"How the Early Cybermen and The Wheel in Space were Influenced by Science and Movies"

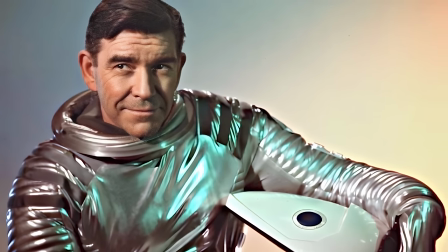During 1966, actor Robert Beattie shot his scenes in the film, including those set on the wheel-shaped station 5.
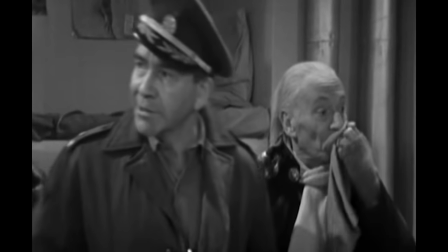Following his work on the motion picture, he was then cast in the first Doctor Who Cyberman story, The Tenth Planet, co-written by Kit Peddler.
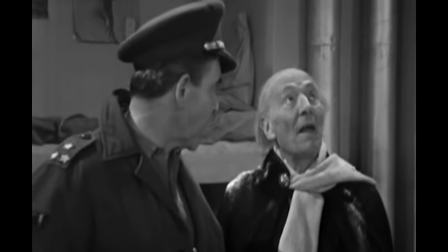Is it possible that during the production process, perhaps when the actors chatted during rehearsals,
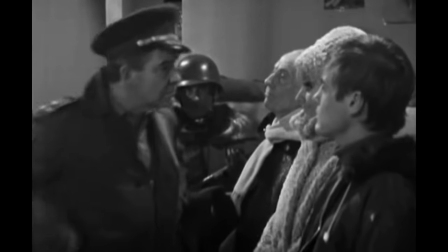that BT spoke to some of his colleagues about the extraordinary movie production he had just worked on that featured A Wheel in Space?
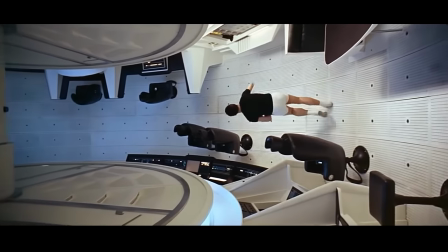Kubrick completed the work with his actors in September 1967 and then focused on the remaining model work for the following months.
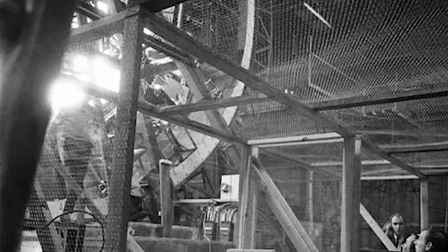During the shooting of 2001, set visits were conducted for press and the executives were shown a sizzle reel before production finished.
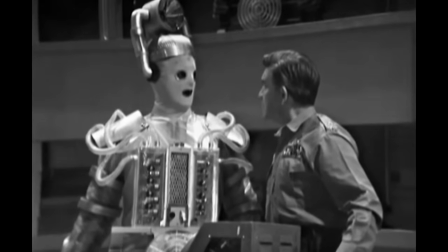So, along with the likes of Robert Beattie spreading the word,
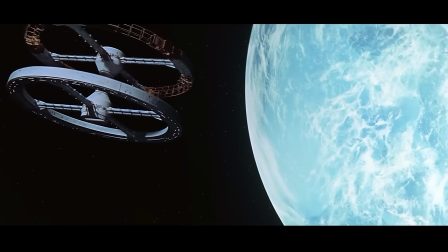it's likely that news of this ambitious production was filtering out within the industry during the autumn of 1967.
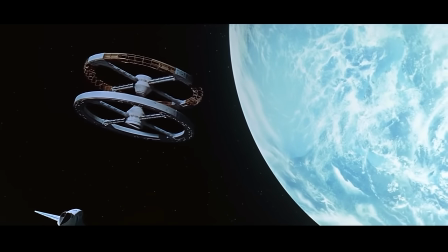Given all that was happening at the time, time, it seems to be more than just a coincidence that in December of 1967,
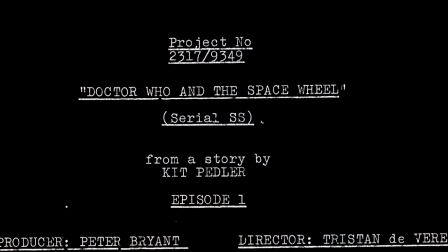Peddler just so happened to produce a Doctor Who storyline called The Space Wheel.
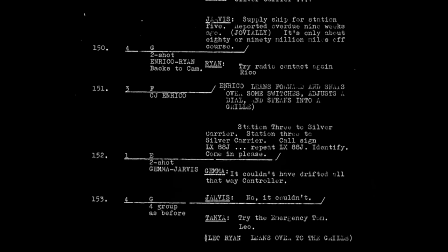And is it a coincidence that in the final script for The Wheel in Space,
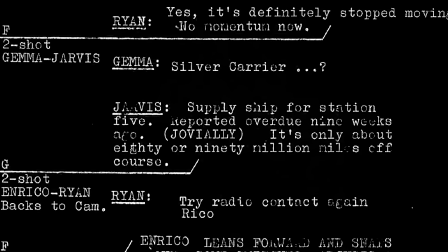we're told that the Silver Carrier is a supply ship destined for Station 5?
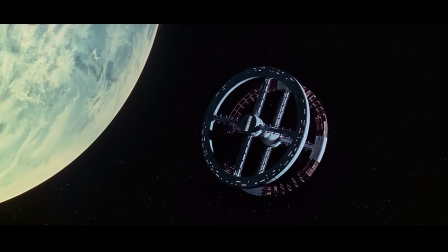Despite the 2001 film having had a four-year head start,
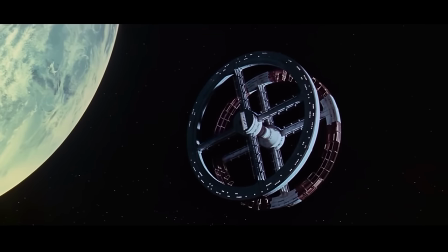Doctor Who's hectic turnover meant that there was a photo finish for the two productions' space wheels getting in front of the cameras.
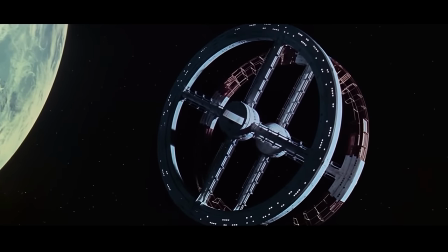Kubrick completed his miniature effects for 2001 at the exact same time that director Tristan
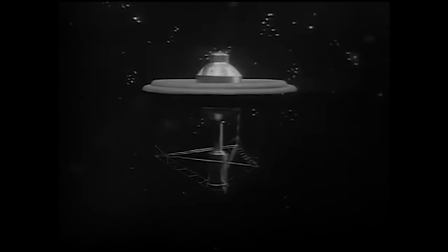de Vere Cole and his team were filming this material for The Wheel in Space in late March 1968.
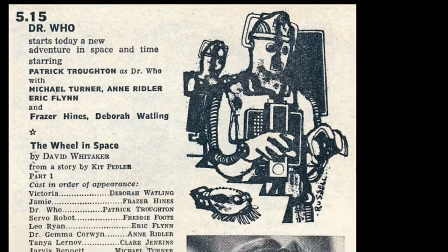It was also a dead heat for the productions' respective releases as both
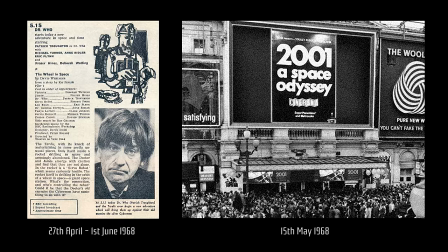2001 and The Wheel in Space reached UK audiences simultaneously.
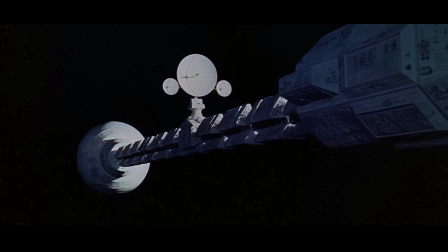Kubrick's film had a budget of around £3-4 million,
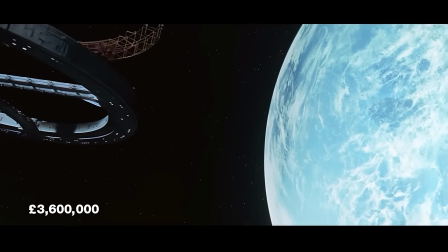with which he could realise his space wheel from scratch using cutting edge photographic effects work.
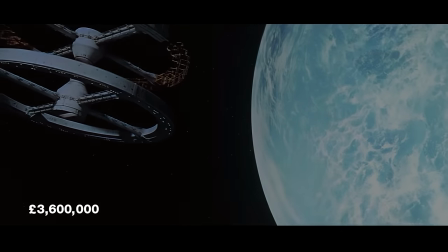For Doctor Who, however, it was a slightly different story.
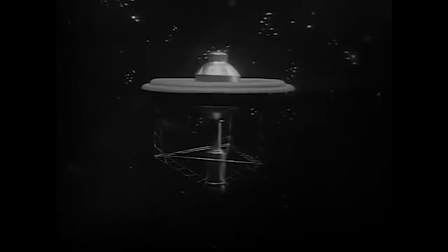So where did the low budget television version of this space wheel actually come from?
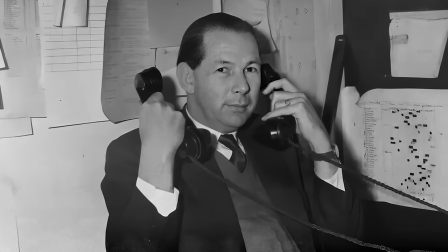The responsibility for providing a model for the wheel fell to Bill King of the Trading Post,
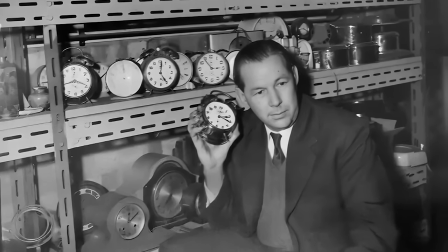but his company was a prop store as well as being a prop maker,
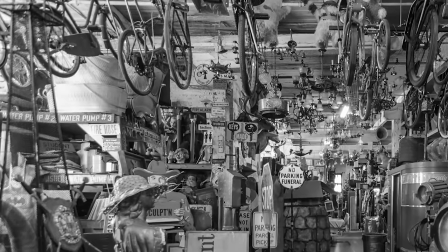and their first port of call was always to scour their warehouse for an item which might perform the necessary function before anything was
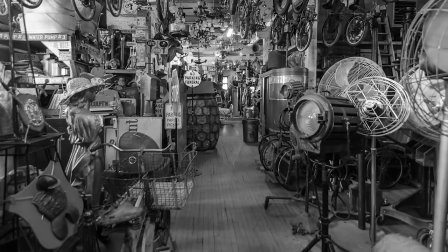built new. In search of a wheel-shaped prop, they came up trumps with this existing item. system.
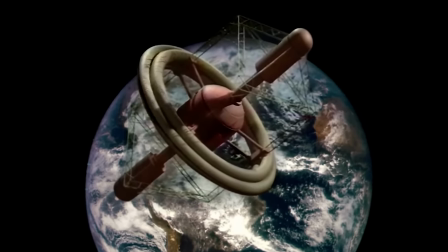It was a symmetrical space satellite named Icarus, built to be the ultimate weapon, or so it was to be reported in the Newsbenders.
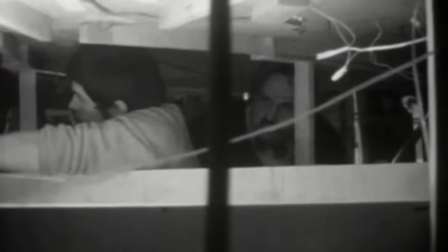The model itself was built by Michael John Harris, who also worked on Doctor Who.
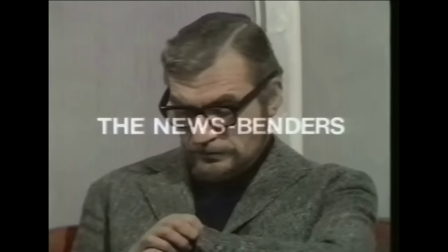The Newsbenders was the final live broadcast episode of 30 Minute Theatre,
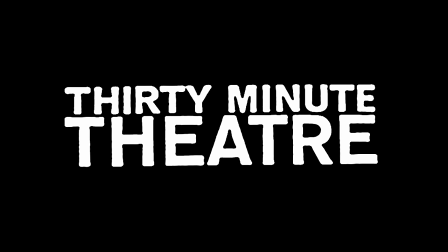which went out in January of 1968, whilst The Wheel in Space was still being written.
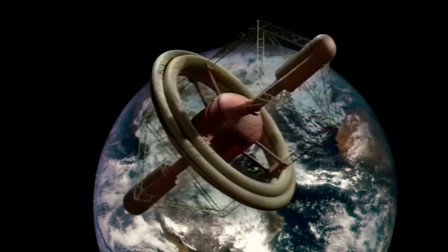Seeing the model in colour and in good clarity invites a couple of observations about it.
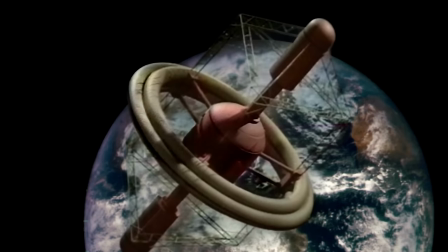Red is not a typical colour for a space station,
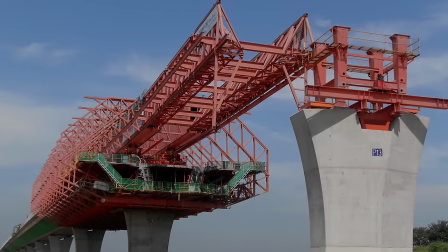but it evokes the industrial feel of heavy-duty oxide paints seen in Earth construction projects.
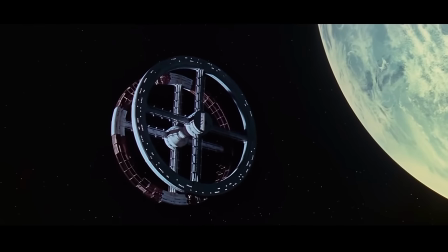Which, by another amazing coincidence, is exactly what Stanley Kubrick was aiming for in the colour of the skeleton sections of Station 5,
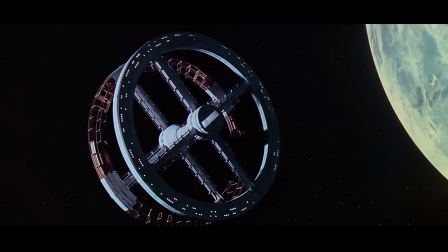which was shown to be under construction in the film 2001.
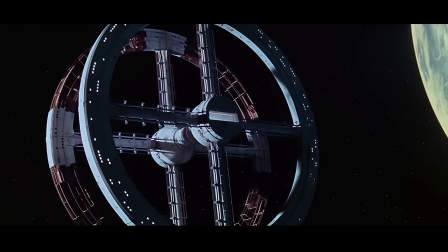This intricate framework added extra detail and therefore a sense of scale to the model in Kubrick's Space Odyssey.